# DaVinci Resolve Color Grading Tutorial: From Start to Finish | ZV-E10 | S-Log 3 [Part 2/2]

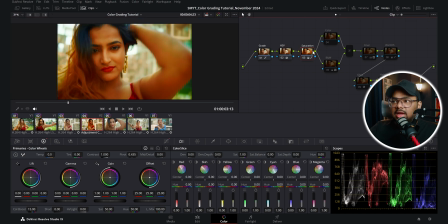8:17 So in the next node, I have a dedicated saturation node, and in this node, I have increased the saturation even further.
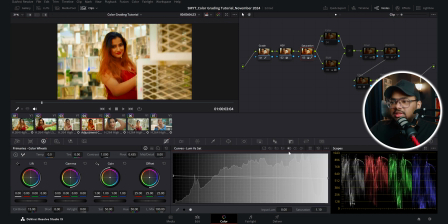8:23 So I increased the color boost. Then in this luma versus saturation, I have increased the saturation of the shadows. And then in the saturation versus saturation, I have increased the saturation of the less saturated pixels and decreased the saturation of the high saturated pixels.
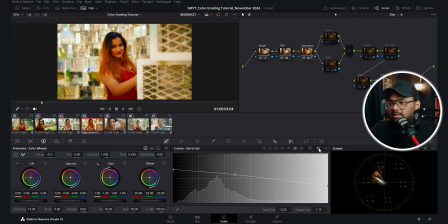8:37 So if I turn on the vector scope, you can see this was here. So the red was highly saturated. So with this point, I can control the highly saturated pixels of the image and turn them down. And if I want to turn up the lower saturated pixels, then I can increase this side.
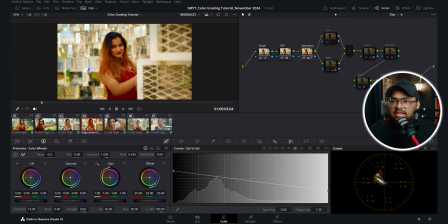8:52 So that means I'm increasing the saturation of the less saturated pixels in this image and decreasing the saturation of the highly saturated portions.
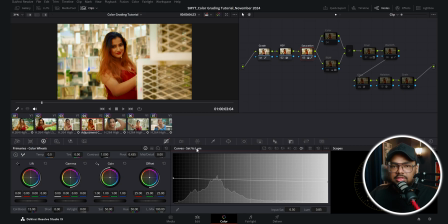8:59 So it will balance up the saturations in a pretty even way. And in the saturation versus luma, I have decreased the luminance of the highly saturated pixels. So if I pull this back a bit more, you can see the luminance of the highly saturated pixels are getting lowered. So you can see with these three nodes, I have increased the contrast and saturation of this image a lot.
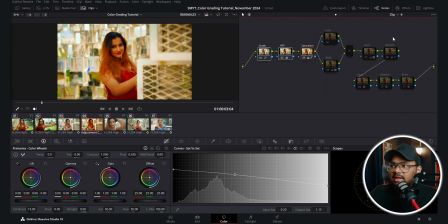9:18 So now let's see the rest of the grid. So here I have taken another node, and then by pressing Alt and L, I created a layer node. On this node, I'm doing nothing.
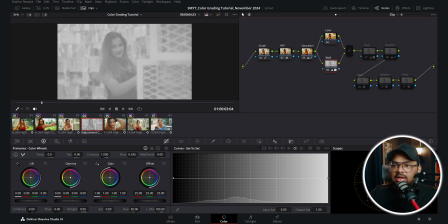9:27 And on this node, I've decreased the saturation to 0 to make it a black and white image. And I blurred the image quite a bit.
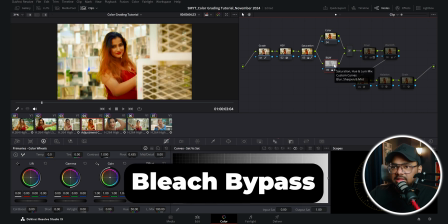9:33 And if I turn on the merge layer, then you can see it's adding a bleach bypass effect. The composite mode of this merge layer is in soft light.
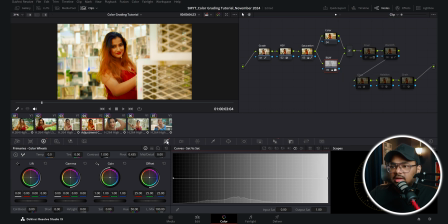9:40 And I controlled the effect of this node with the help of the custom curve. So this was before.
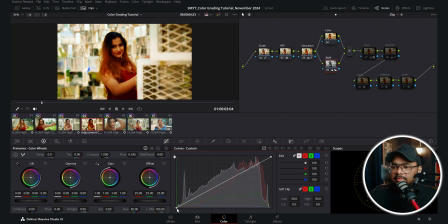9:45 If I kept it here, this would have been the total effect. So I pulled up the shadows and pulled down the highlights with the curves. So this three node is adding this bleach bypass effect. Then in this final node, I have controlled the saturation. So I have decreased the saturation to 35 and I have added a slight S curve.
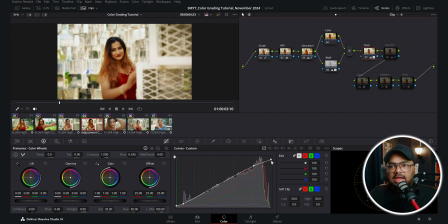10:01 I've lifted the shadows and rolled off the highlights a bit to give it a more cinematic contrast.
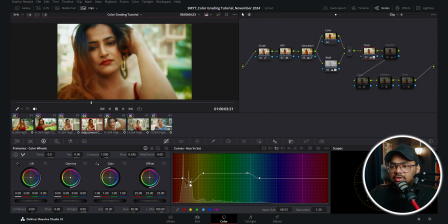10:09 And in this hue versus saturation tab, I've decreased the saturation of the yellows and increased the saturation of the greens and blues. And as I've told you, I wanted to make it look like it's shot on film. So I wanted to get rid of the detail sharpness even more.
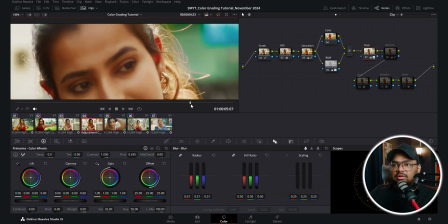10:22 So that is why I added a bit of blur to the footage to make it even softer. So after all this, I thought it's looking a bit more warm.
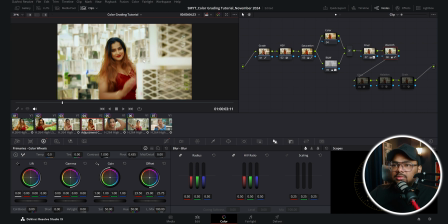10:29 So to reduce the warmth, I added another node. And in this node, with the help of the custom curve, I manipulated the red channel only.
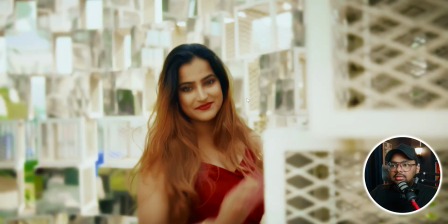10:36 And also with the offset fill, I reduced the redness of the footage. So this was before and this is after.
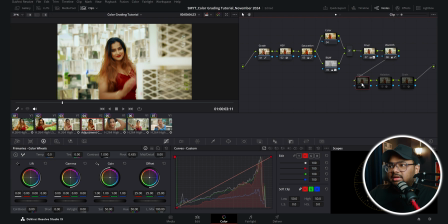10:41 And finally, to add some film look characteristics, I added a glow, halation, and a lot of film grain. So this was without the film grain and this is with the film grain. So glow, you can see this is an OFX plugin that you get inside DaVinci Resolve.
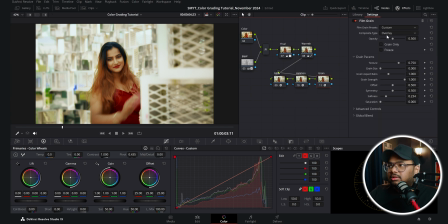10:55 Halation is also an OFX plugin and grain is also an OFX plugin. So this was the entire grading. In my last video, I've discussed how I shot this video, what are all the gears that I've used, and how you can also get amazing looking footage with your Sony camera. So if you haven't watched that video yet, then you can click on this card to watch it now.